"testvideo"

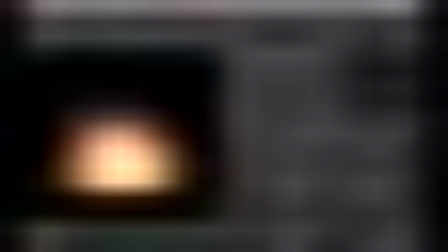4:03 And added these together, you can use, I guess I'll use a layer again. Doesn't really matter. I mean, add, I think, just only takes two inputs. So layer, we'll do an add.
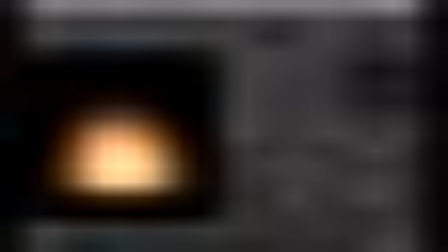4:16 And again, we don't really need to, I mean, we can do the alpha or not. It actually won't matter because we're just going to plop this on top anyway. But so there you go. We have a hot core here and a loose outside here, and then added together, it looks like this.
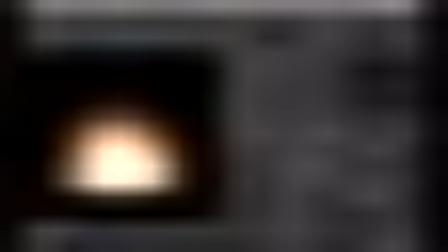4:34 Probably too much. It looks like it's quite bright. So we're gonna need a color correct here as well. But now we can add that in. I'm gonna add that actually right here. So now our explosion,
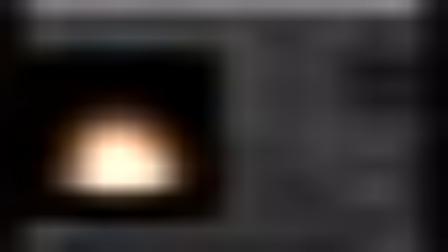4:54 I won't even actually, I'll keep it separate just to keep it, I'll put an add down here. I'll add it right at the end.
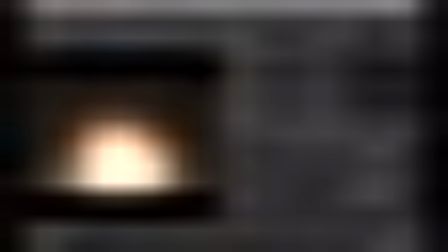5:05 So again, obviously way too bright. So we just need to find out now, how much of this effect do we even want?
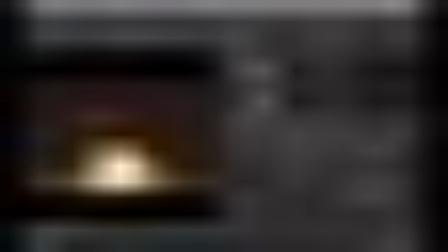5:18 As we go down, that's starting to look good. Oh, and that's obviously off, so let's go. So we expect to see it mostly right here, right towards the beginning, when we're first getting started.
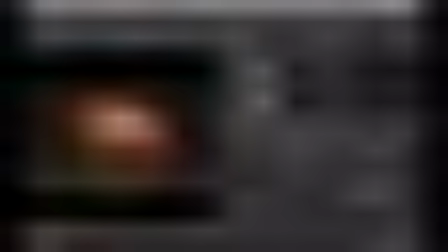5:32 You know, later on, we won't really see much of an effect at all.
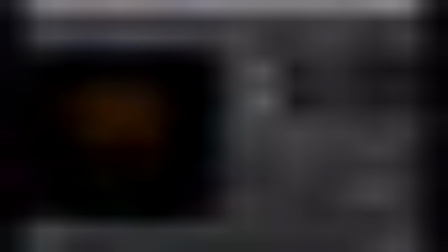5:37 It's only really there when it's bright, and we're only going to see it. And, you know, the brightness of the original incoming business here, man, so slow.
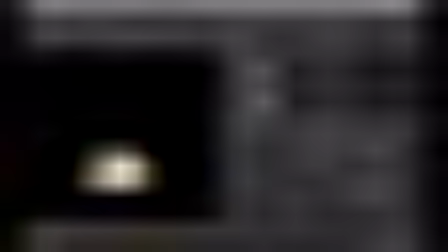5:49 The brightness of this is going to have the most impact on how much of this that we even see.
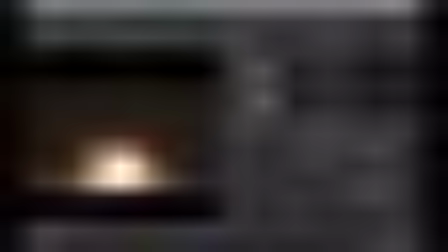5:56 But there you go.
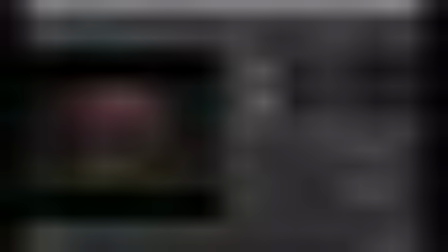5:58 So we have a nice little bit of a bloom effect on it now that really helps it feel like it lives in that world.
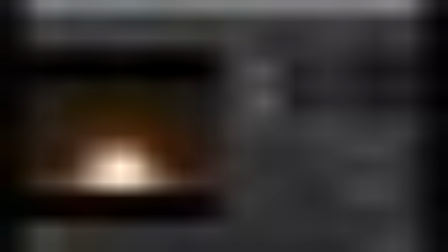6:05 Or again, it feels cinematic. It feels like it's been filmed. So once again, let's take a look at that.
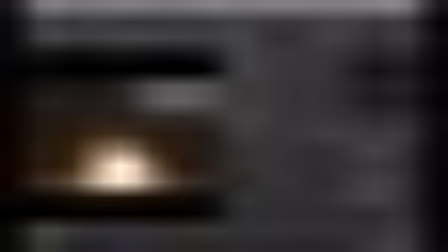6:13 Let's run these files out. And so here we go.
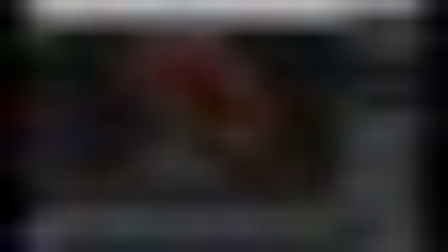6:19 And now I can just feel that. It just feels hotter now. That glare makes it feel even crazier. And we could be done at this point. There's nothing wrong with that. It would actually probably be technically more accurate than what we're about to do. But we're not quite done.
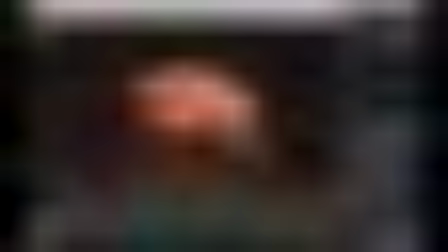6:37 There is something else I want to do here. I want to say this is super bright here.
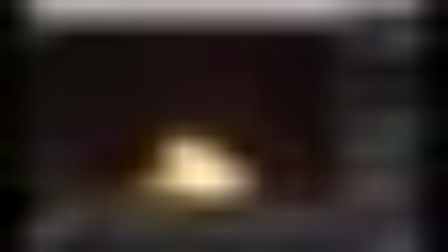6:42 And that's not wrong, but it might actually be nice to see that detail.
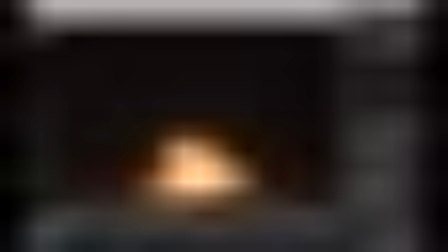6:48 See how I scaled it down. I scaled the brightness down.
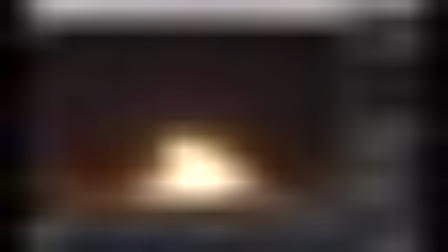6:52 It might be nice to just arbitrarily scale that brightness down on the
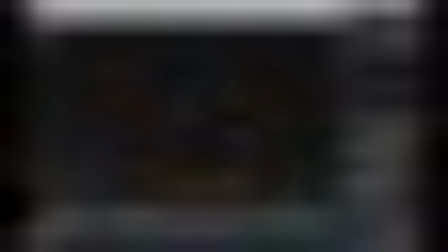6:58 glowing parts, on the emissive parts, just arbitrarily, just so that we can see them better.
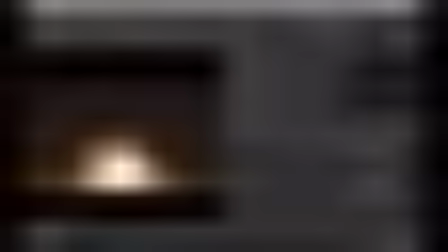7:03 And this is something that you'll often be asked to do.
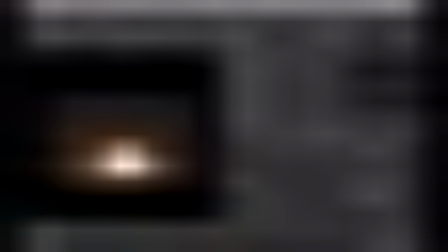7:05 Even though it is totally accurate to have the, you know, camera's film or sensor get blown out by how bright that is. But people want to like see the detail sometimes more. So I would just say, come back to here where we had them both added together.
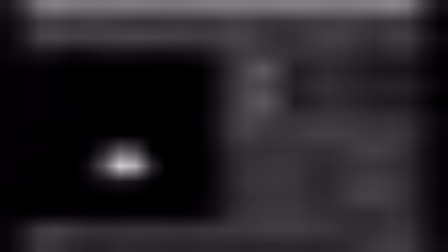7:25 You know, the two flame things here. And I would just say,
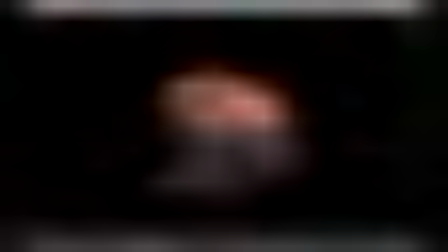7:31 let's find a moment in it where, no, I guess I closed the compositing one, but anyway,
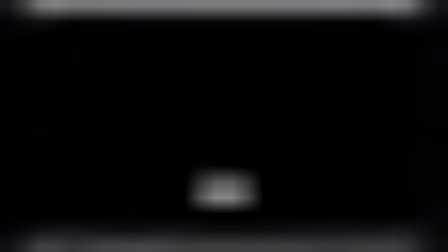7:37 it was right around here that it's like the hottest, right? Like it's growing to here, and then this is like hot and large,
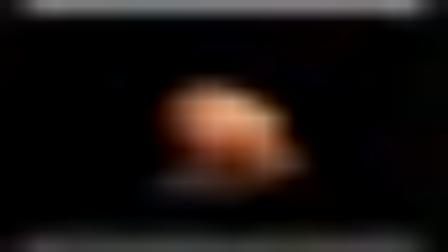7:45 and then it starts to cool off from there, maybe to like 30. I like this a lot. I like frame 30 a lot.
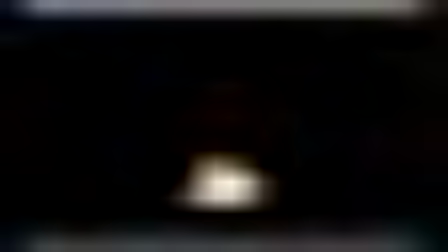7:54 So from 12 to 30, we might want to bring this down in brightness. Why is it being weird? Anyway, you get the idea. From 12 to 30 is where I want to bring it down at 12 and kind of have it ramp back to normal by 30.